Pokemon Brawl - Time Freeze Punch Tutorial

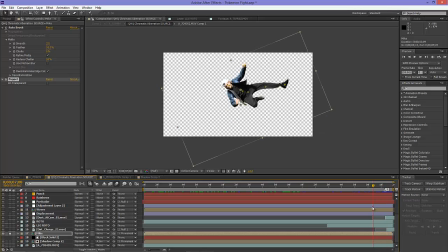4:12 And if you see that by itself, it's a fairly convincing effect, but you know, his clothes aren't moving exactly the way that you would expect. So what I actually did was I used the puppet tool to get Mike into a position that was more horizontal than he really was.
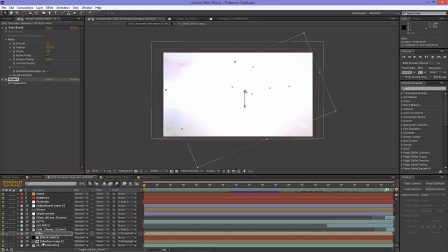4:25 The second problem we had really was dealing with Mike's shadow on top of that.
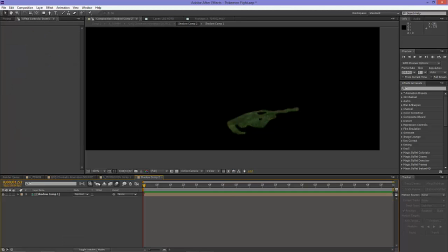4:29 Now the shadow, we ended up taking the actual shadow from the shot and masking it out, kind of getting all the little elements of it because that was the pose that he was in.
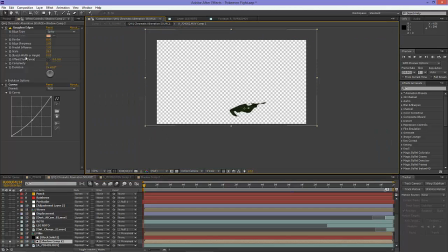4:43 And then we brought it back in here and threw the roughen edges effect on top of it.
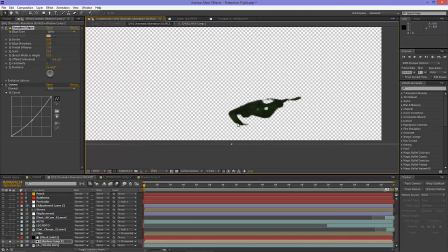4:50 Now roughen edges, we just kind of fine-tuned it to where we got kind of a spiky look out of it. So it looked like it was on top of some grass.
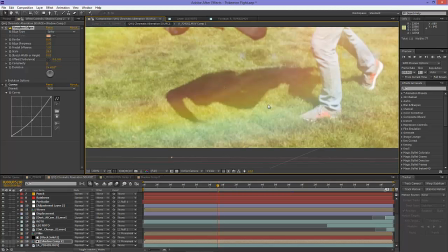5:01 And it's really hard to notice the difference between Mike's shadow,
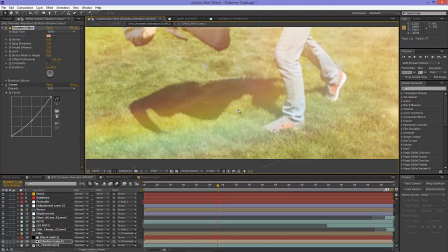5:06 which wasn't really there, and my shadow, which was, because of the roughened edges. If we take that off, we notice that Mike's shadow looks like it's on a nice smooth surface, and mine doesn't.
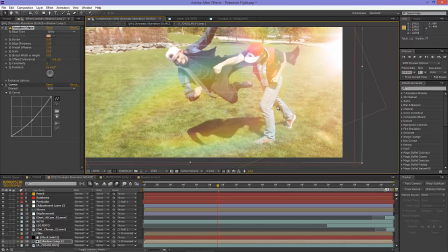5:17 So roughened edges just adds that extra little bit of polish. So if you need to do shots that are supposed to be with shadows on grass, roughened edges, go to spiky. Here we have border of 8 and sharpness 1, fractal influence 1, scale 28.
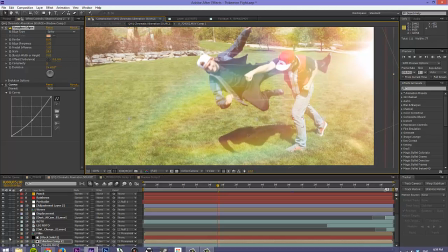5:31 And it's a really good technique to replicate the look of grass, how it'll roughen and break up a shadow.
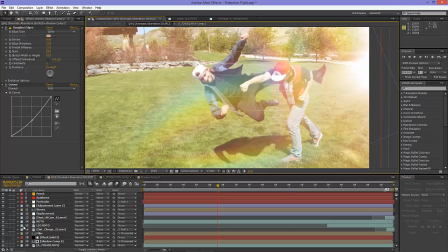5:37 The other thing we had to do here was we had me in front of Mike.
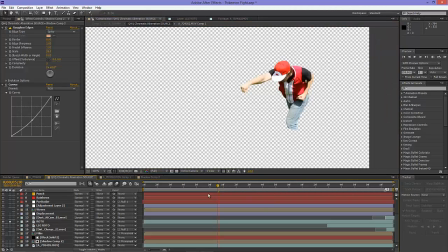5:44 And so we rotoed. I actually did 2 rotos for myself. I just rotoed the parts that we mostly needed to be in front of Mike, and then we had the leg that just needed to be in front of the shadow. And again, we used roto brush for this.
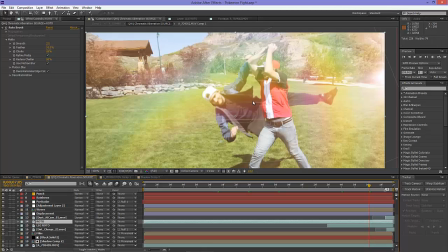5:57 Roto brush is awesome. And, you know, since we were shooting at a park where it's mostly green, it's essentially almost green screen it.
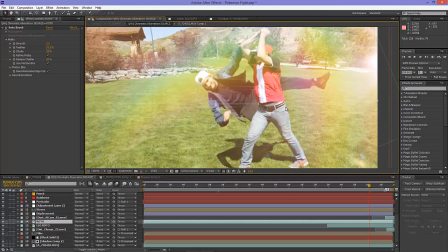6:05 It's really nice. I mean, we almost could have gotten away with just doing a key on the green color of the grass,
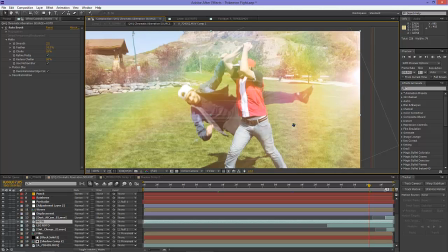6:11 but a lot of my body intersected with other areas that weren't exactly going to work. So roto brush, pulled that off. So now I'm in front of Mike. Now you see my shadow is intersecting with Mike's shadow down here on the ground, but it's not intersecting with him. Now that is just not an effect that it would be worth putting the time in to pull off, because this is such a quick shot, and enough of the other elements, if the other elements are convincing enough, it's not that important to, you know, kill yourself trying to pull off one little thing.
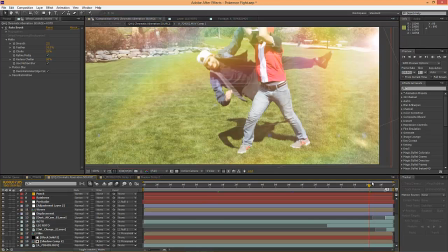6:39 I don't know that anyone said anything about, oh, the shadow wasn't there yet. Obviously people realize this is something that's impossible to do.
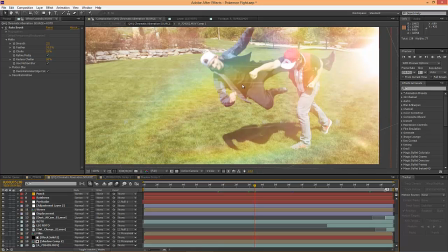6:47 And so at least from the first position, you know, you could see maybe the shadow's not intersecting, but by the end it should be.
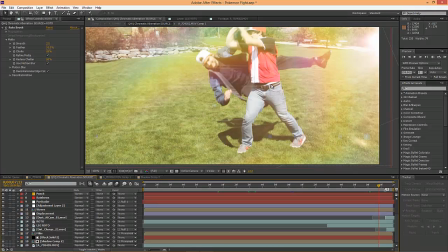6:54 But it doesn't matter because we have convincing layers.
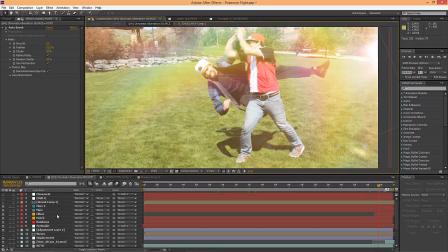6:57 On top of all that, what we actually decided to do was just throw so much stuff at the viewer that,
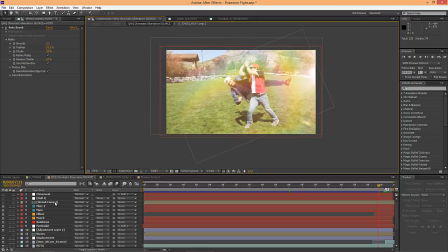7:05 I mean, it was just overwhelming. So, you know, we have lots of flares going on here. And for all the attacks that my character was doing, we tried to have a warm kind of feel to them. And for all of the attacks that Mike's character was doing, we tried to have a cool feel to them. So there was a fire and ice kind of back and forth thing going on.
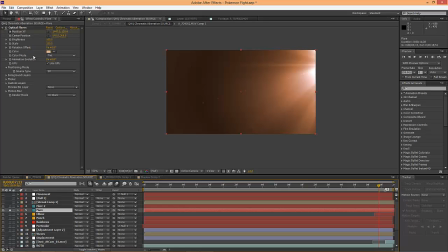7:24 And so these flares, they're all tinted. We're using optical flares here. They're all a couple of different flares that are tinted just a warm color.
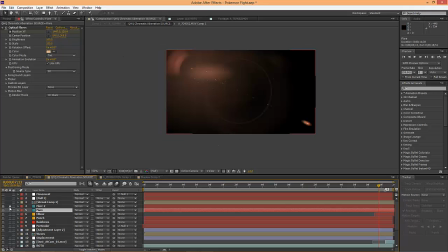7:32 And it's not just one flare.
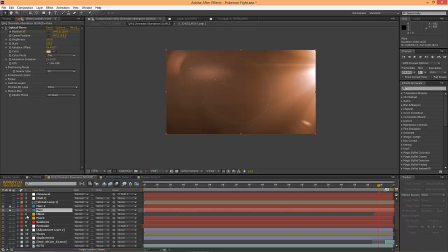7:34 It's multiple flares because we wanted things coming from angles that just, you know, you couldn't get out of just one light source.
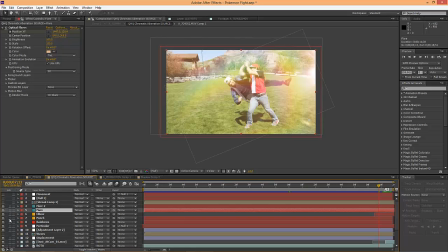7:41 So we're kind of acting like there's multiple light sources here. Here is, and then we have the rainbows going on.
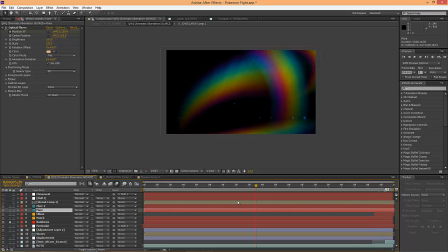7:48 Now these rainbow flares are almost the main effect of the whole thing because it's what you kind of notice the most. And they're kind of wrapped around each other and they just unwrap.
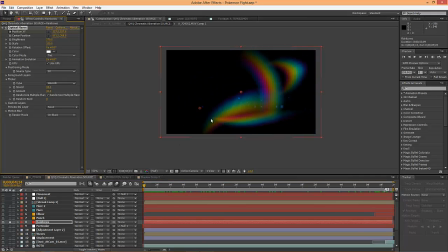8:00 And so we just animated, and I believe the light source is, yeah, it's right here on this shot, but we actually took out the center of the flare and we just had the kind of rings on the fringe coming out.
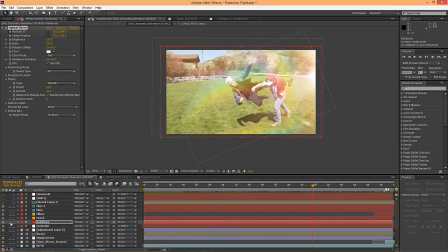8:11 We animated that down to the left. Now there's not a light source doing that in the shot, but it doesn't matter because it works.
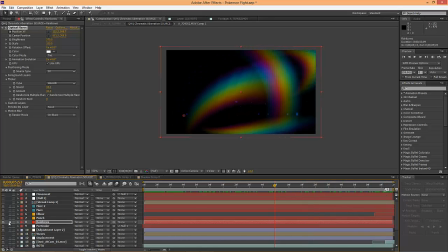8:17 It just helps it feel brighter.